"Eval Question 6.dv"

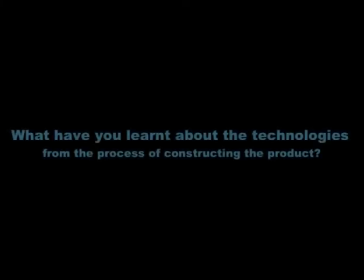0:01 Evaluation question 6. What have you learned about the technologies from the process of constructing the product?
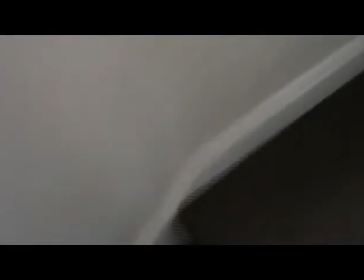0:10 Strengths we discovered of different types of cameras were the different shots and effects the use of the Sony Handycam allowed us to get.
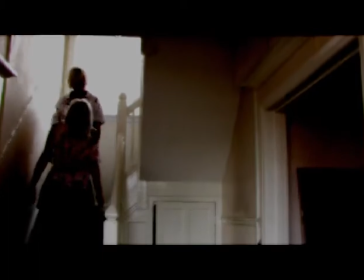0:17 The variations of the shots we needed were for the flash forward effects and the point of view shot from the people under the stairs.
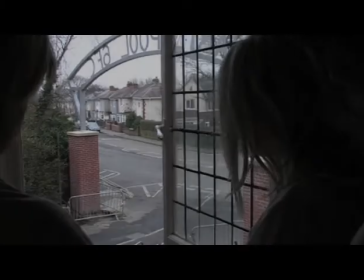0:26 The Canon XL2 DV tape allowed better quality shots with easier and manual focus.
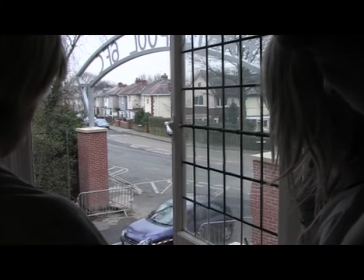0:32 However, the weaknesses of the cameras were that the Sony Handycam was harder to focus and had different qualities to the Canon XL2.
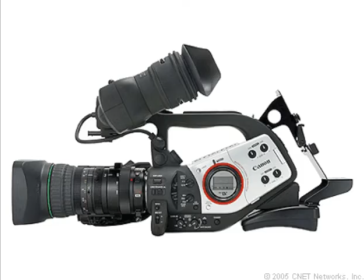0:40 Also, we couldn't get it to fit on top of the tripod. We only had one track and dolly, and also we had a faulty tripod. That we faced during the filming process were that there were only two Canon XL2 cameras and they were booked out when we needed them,
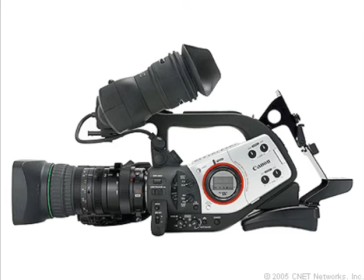0:55 so we couldn't film most of our film. We resolved this issue by filming what parts that we could on the Sony Handycam until the Canon XL2 cameras were free. This allowed us to continue the filming process and not lose out on any time. Another problem we faced was that we didn't check the equipment before taking it to our filming destination,
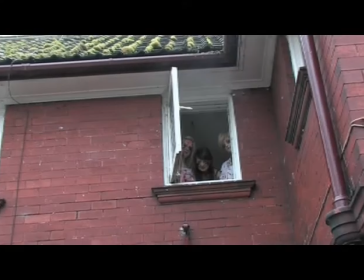1:13 and then when we were setting up we noticed that we had a faulty tripod.
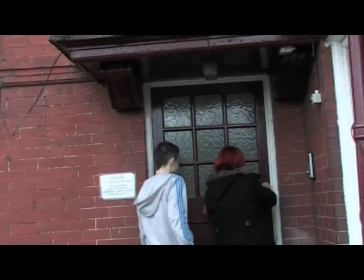1:17 We resolved this issue by holding the tripod steady whilst filming and then reshooting certain parts that weren't correct.
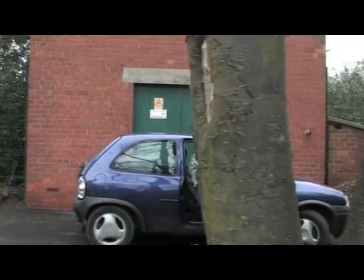1:27 The track and dolly equipment allowed us to get different types of shots that we needed that we wouldn't be able to do otherwise in order to enhance our film. When it came to editing our film, we used iMovie to add effects and transitions.
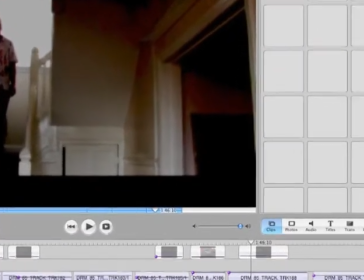1:43 We found that using the effects to adjust the brightness and contrast, combined with the soft focus effect,
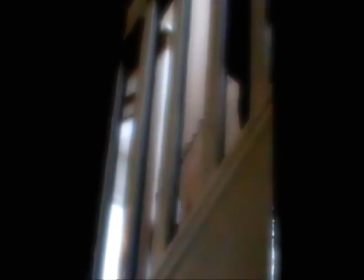1:49 allowed us to get the desired effect needed to show the audience that there was something different in our film,
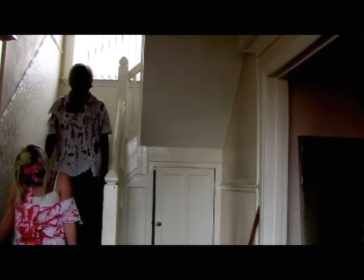1:55 so used it on the flash forward parts of the film. We also used the transitions, fade out and flash, to show that it was a flash.
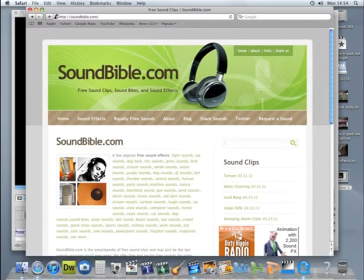2:06 In order to create our soundtrack and the sounds we needed throughout the film, we decided to download them from a free sound website and then import them into iMovie to cut and adjust the volume to meet our film needs.
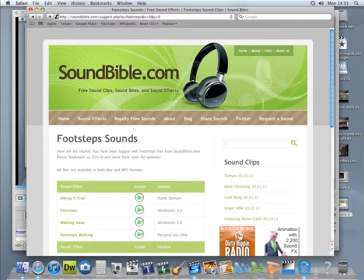2:17 However, we did face some challenges during the process as the website didn't stock all the different sounds that we needed.
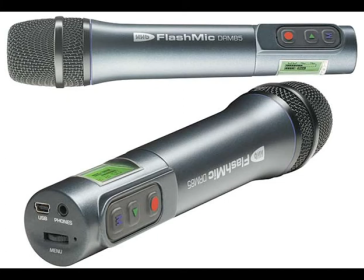2:23 In order to overcome this issue, we used a flash mic to record our own sounds that weren't available on the website.